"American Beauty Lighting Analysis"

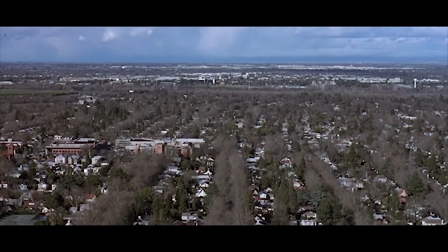(0:00)
American Beauty is a cinematic masterpiece and box office success that rips apart the fabricated ideology of the American dream.
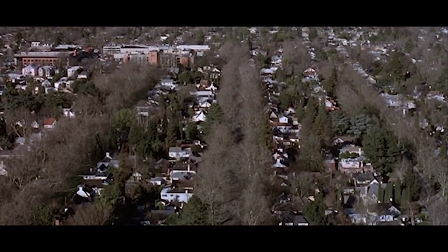(0:10)
In short, American Beauty is a midlife crisis of a sexually frustrated suburban father
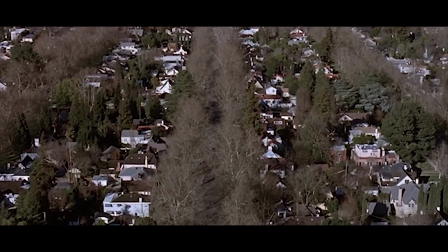(0:16)
who takes a less than appropriate infatuation with his daughter's best friend.
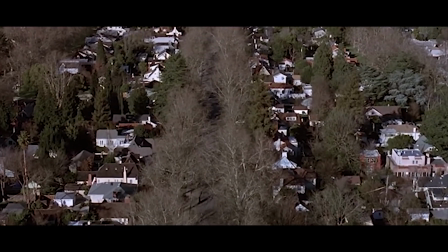(0:22)
But to elaborate,
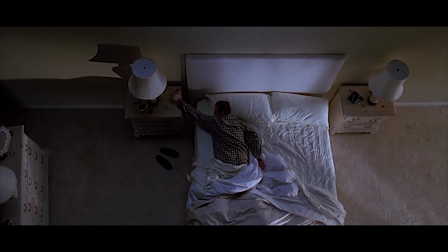(0:24)
telesales operative Lester becomes disillusioned with his existence and begins to hunger for fresh excitement in his life.
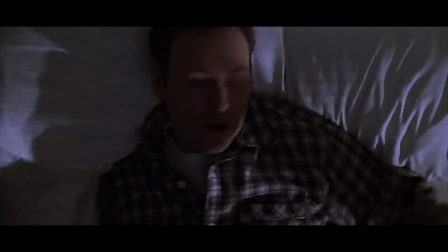(0:31)
His desire to get in his daughter's friend's, Angela's, pants sparks a new awakening in Lester.
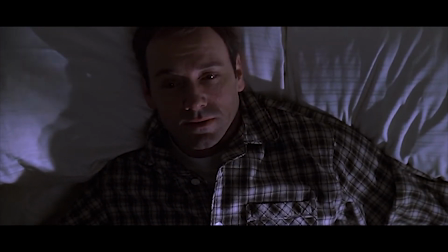(0:38)
He realized that his all-American life doesn't have to be miserable, passive, and sexless.
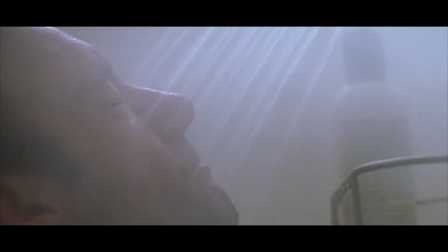(0:45)
He starts working out, quits his job, and pursues an active fantasy towards a minor.
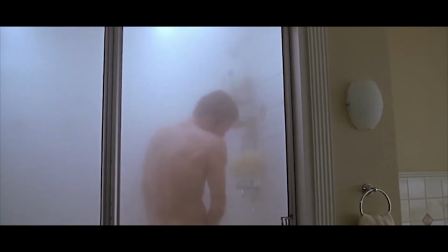(0:52)
But we're not here to talk about how things shake down. This is about how director Sam Mendes creates a world of
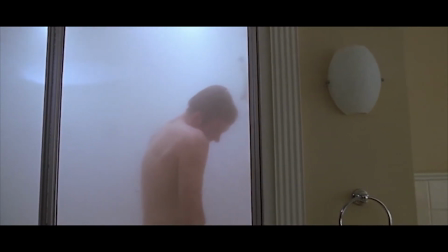(0:59)
boxes and traps that can be escaped only through fantasy or violence,
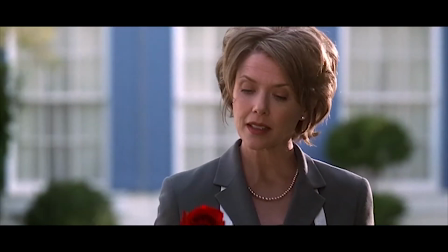(1:05)
utilizing cinematic techniques elevated by the lighting in American Beauty.
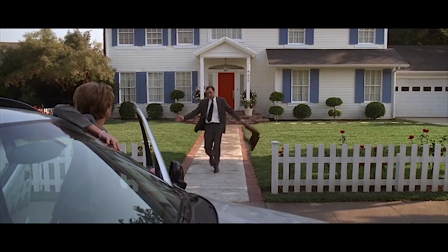(1:12)
American Beauty focuses on the juxtaposing moods of dejection and dispirit
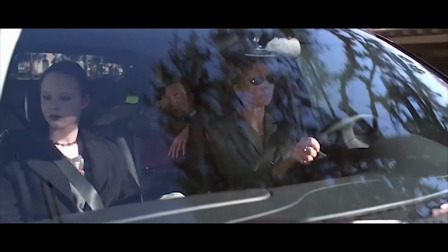(1:18)
to that of fantastical reverie and awakening.
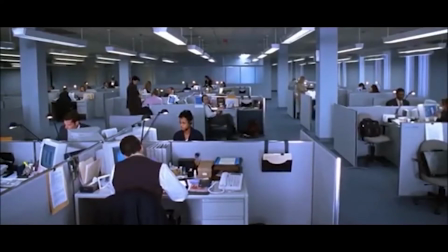(1:24)
The audience feels the entrapments of corporate life as well as the apathy and dispassionate mood of Lester's workplace.
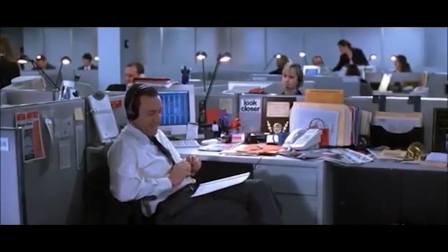(1:33)
The lights are all cool toned to resemble the fluorescent lights of everyday American office spaces.
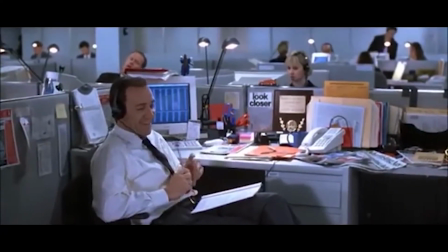(1:39)
The lack of fill light on Lester's face draws attention to the shadows that fall down his right side, making him look a bit more sunken and tired.
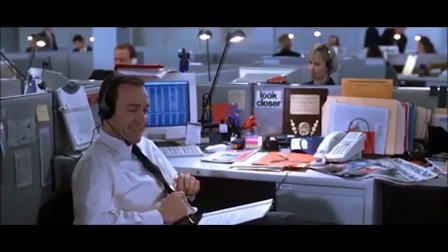(1:48)
The color gradient, while not directly related to lighting, is the same cool tone as the lighting.
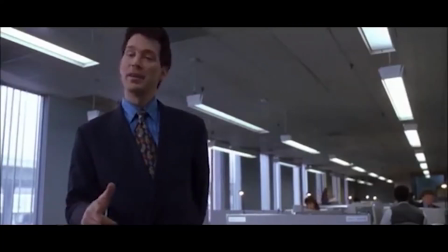(1:55) Hey, Les. You got a minute? For you, Brad, I got 5.
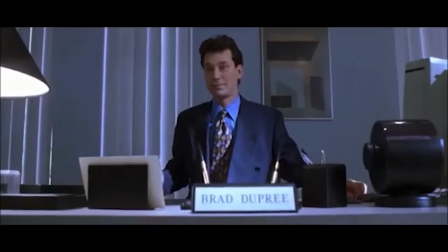(2:02) So, yeah.
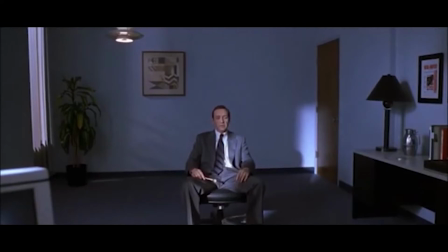(2:04)
The lighting in the office scene is motivated by the light streaming from the window, then supported by the fluorescent lights in the office itself.
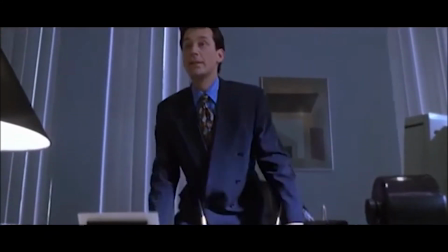(2:13)
The light here symbolizes a means of escape, a way out of the boxes and traps of his miserable corporate life.
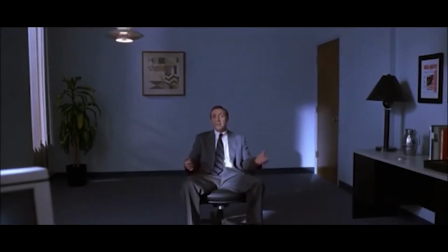(2:20)
The blinds that lazily cover the light streaming from outside represents
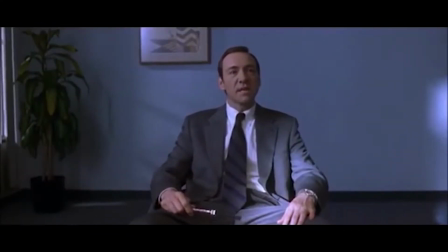(2:25)
a feeling of being behind bars or in the corporate cell.
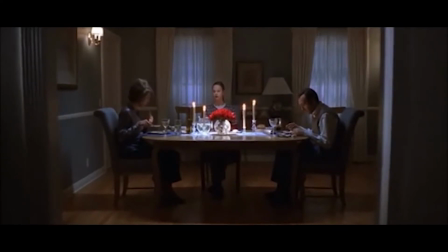(2:34)
Mendes and his director of photography, Conrad Hall,
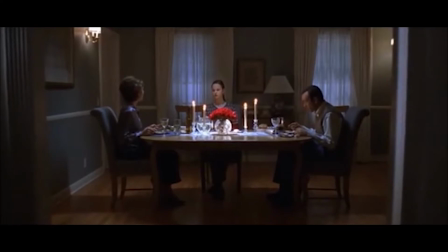(2:37)
also paid close attention to camera and lighting placements to depict symmetrical compositions,
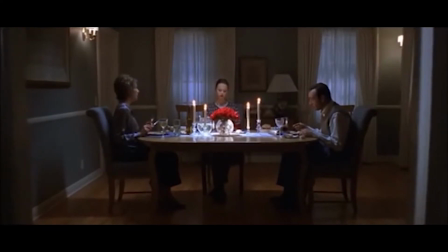(2:43)
offering a sense of balance in the scenes. The dinner table scene shows Lester sitting stage right,
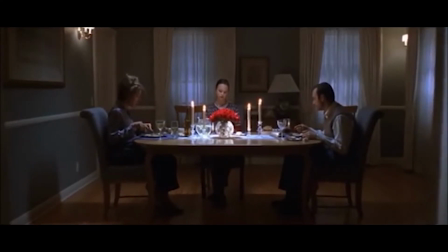(2:50)
his wife Carolyn across from him stage left, and their daughter Jane sitting in the middle between them. The room feels dim and empty like their relationship.
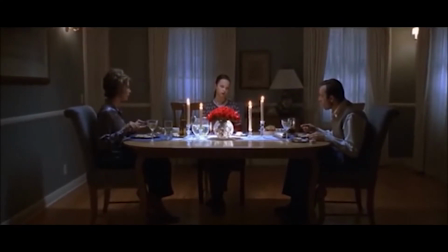(3:01)
The key light in the scene comes from a hard overhead light at the center of the table that highlights Jane's face,
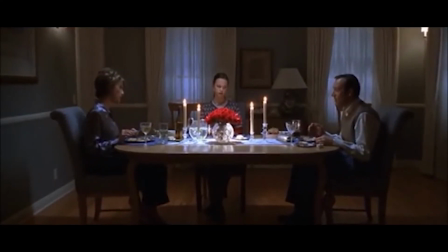(3:08)
the receding hairline of Lester, and catches the gray hairs on Caroline's head.
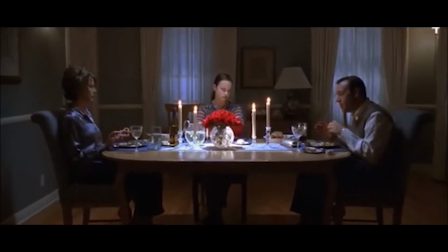(3:16)
Lester and Caroline's faces are lit by moonlight streaming in from the windows and filled by the soft glow of candles placed on the table.
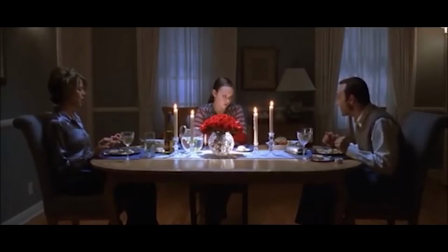(3:24)
The distance in their relationship is felt physically by the lack of light on them from the key light in the wide shot.
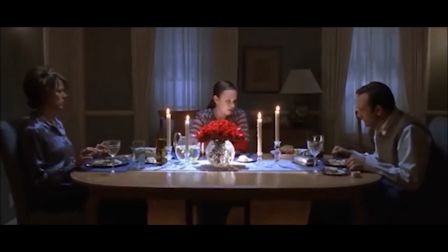(3:33)
The stylistic choice of using cool tone light tips the viewers off that this relationship is not warm and fuzzy,
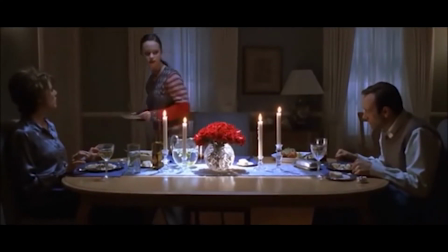(3:42)
it is cold and demeaning.
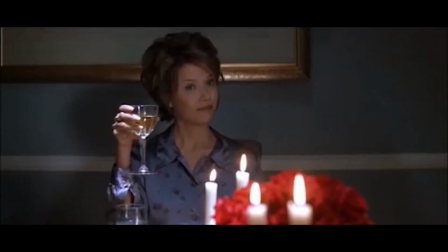(3:44)
Keeping Lester and Caroline just outside of the brightest light keys the viewers in on the space between them.
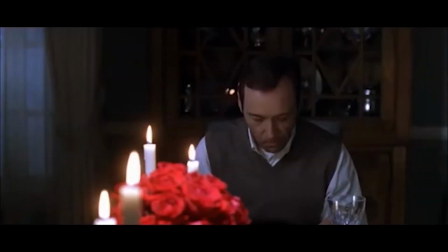(3:53)
Jane sits between them in the light as the only hope for their relationship and possibly the only reason they're still together.
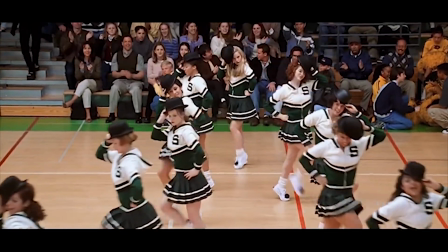(4:09)
To juxtapose the previously mentioned scene's lack of depth and light,
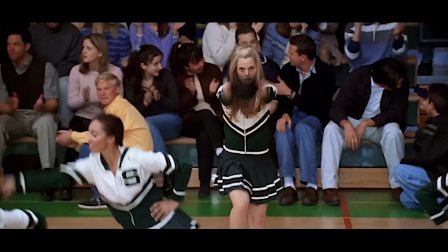(4:13)
the first time Lester lays eyes on Jane's friend Angela is literally spotlight.
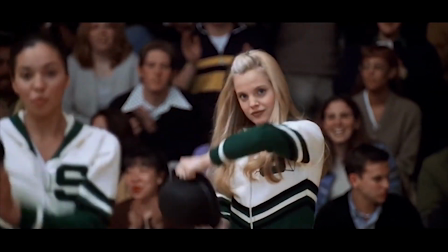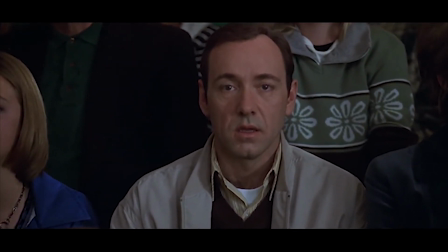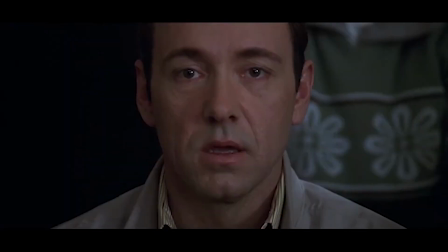(4:32)
The high contrast and hard lighting in this scene compared to the rest of the film
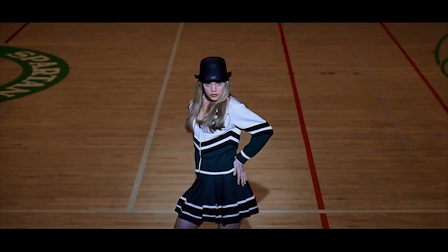(4:37)
symbolizes an awakening of enlightenment and sexual appetite.
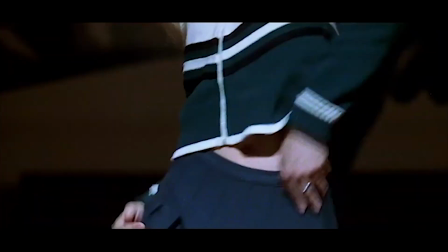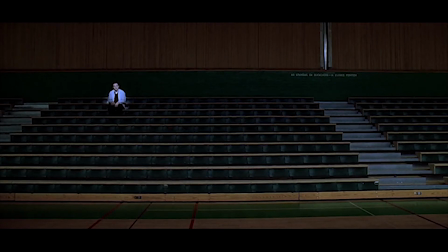(4:50)
The lighting is a visual cue that tells the viewer, hey, this is a really big moment.
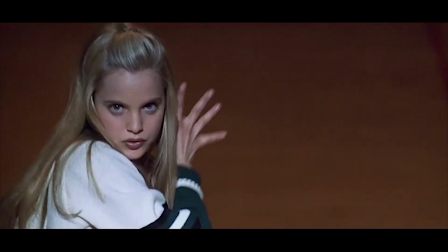(4:55)
The low-key lighting utilized in this scene, along with the increased contrast and depth, tells the audience that Angela is exciting and new.
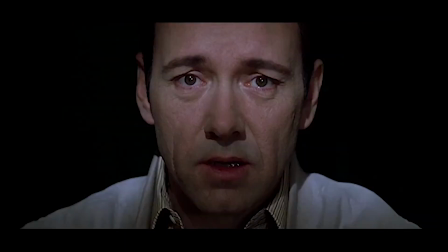(5:04)
She is the object of Lester's ultimate desires: youth and freedom.
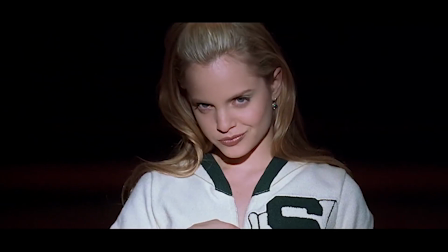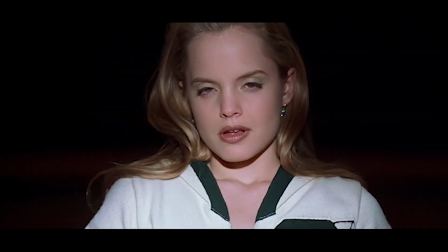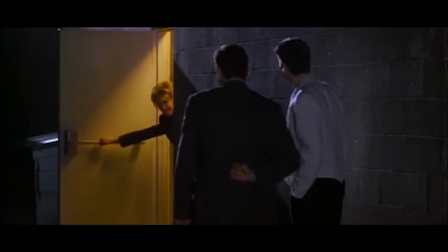(5:22)
Lester's first encounter with a new desire for freedom is symbolized by the weed he smokes with Ricky, the new neighbor.
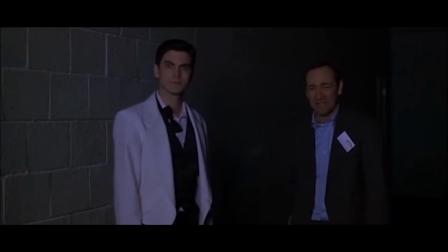(5:29)
He stands in the dark, open alley, lit only by a soft, distant light from above.
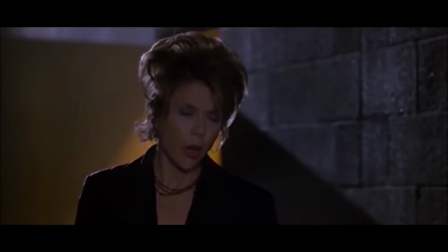(5:35)
Lester is then summoned back inside by Carolyn as she opens the door and a glowing mustard yellow light pours out.
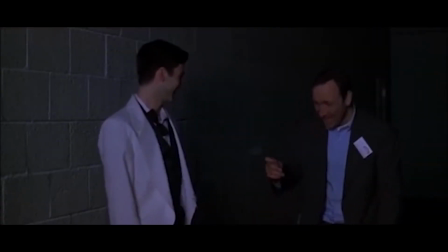(5:44)
The putrid yellow light is a synthetic happiness Lester tries to flee.
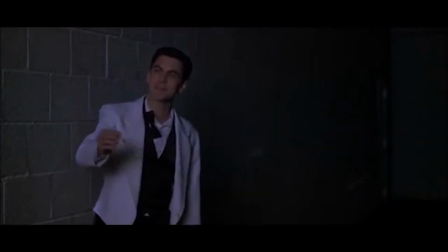(5:49)
Similarly to his workplace, there are bars cutting the light to symbolize the entrapment of the American dream.
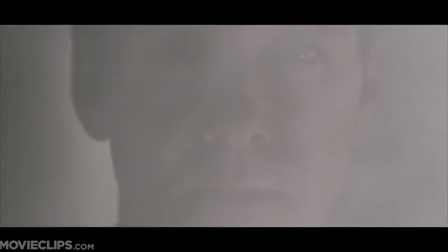(5:57)
This scene utilizes soft light to give the illusion of being in a dreamlike state.
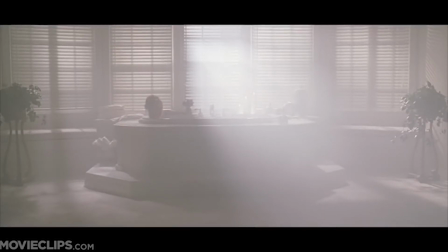(6:04)
Light is not directly illuminating from the source in this scene, and everything is hazy.
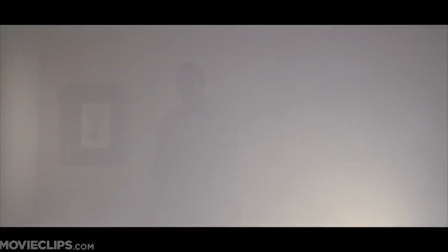(6:09)
A singular light, probably a softbox,
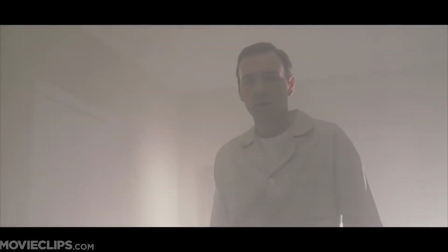(6:12)
is placed behind one of the windows to give off just enough luminance to evoke both mystery and intrigue.
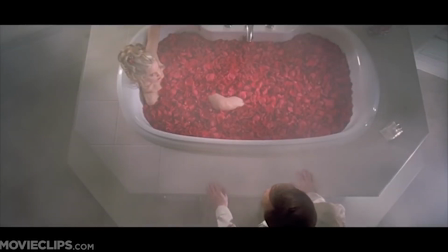(6:19)
The soft light evenly disperses over Angela in the tub,
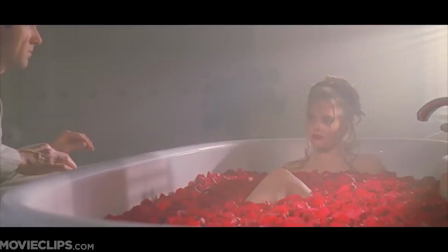(6:24)
emphasizing the romance and seduction of Lester's fantasies.
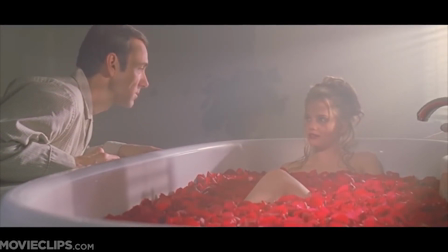(6:28) Been working out, haven't you? I could tell. I was hoping you'd give me a bath. I'm very, very dirty.
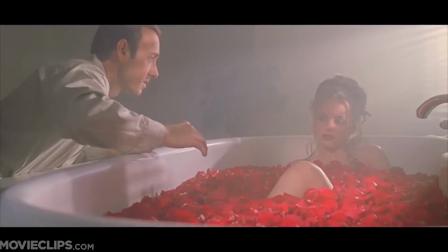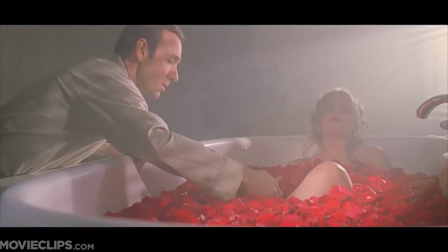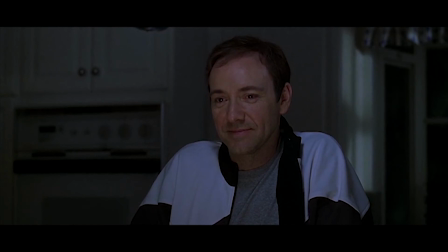(7:10)
The lighting in the death scene mirrors the lighting when Lester has his first taste of freedom smoking weed outside, probably to reference the same feeling of relief and awakening. The lighting is soft yet cool, peaceful but still rooted in reality.
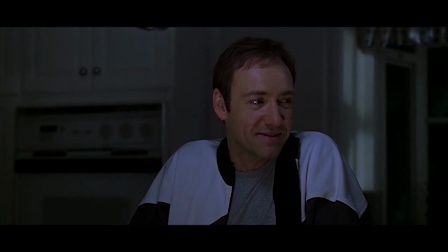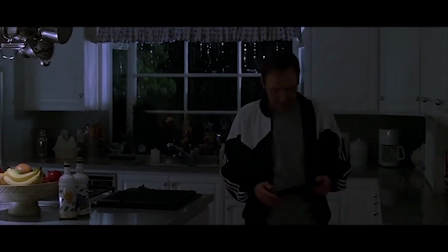(7:32)
As Lester leaves the kitchen to marvel in his enlightened awakening, there is a hard light in the kitchen and a soft key light at the table.
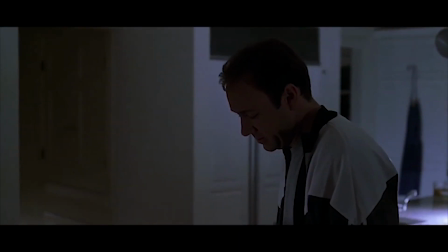(7:41)
The hard light in the kitchen acts as a hair light on Lester's temple as he sits to ponder his life.
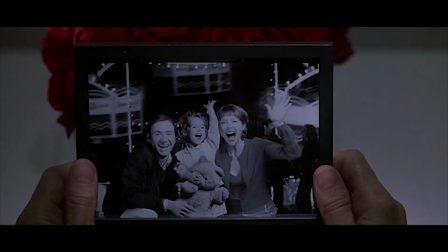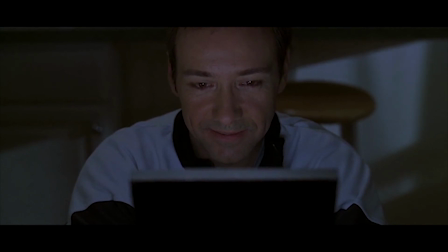(7:53)
The soft, indirect light acts as a fill to the front of Lester's face, leaving a smooth evenness to his face with little shadows.
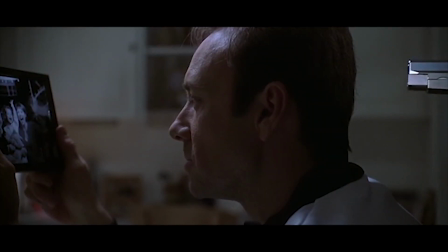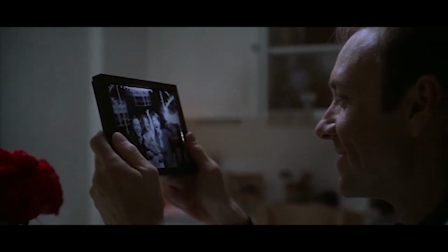(8:08)
As we pan away from Lester, the soft light highlights the roses on the table and wall in front of him.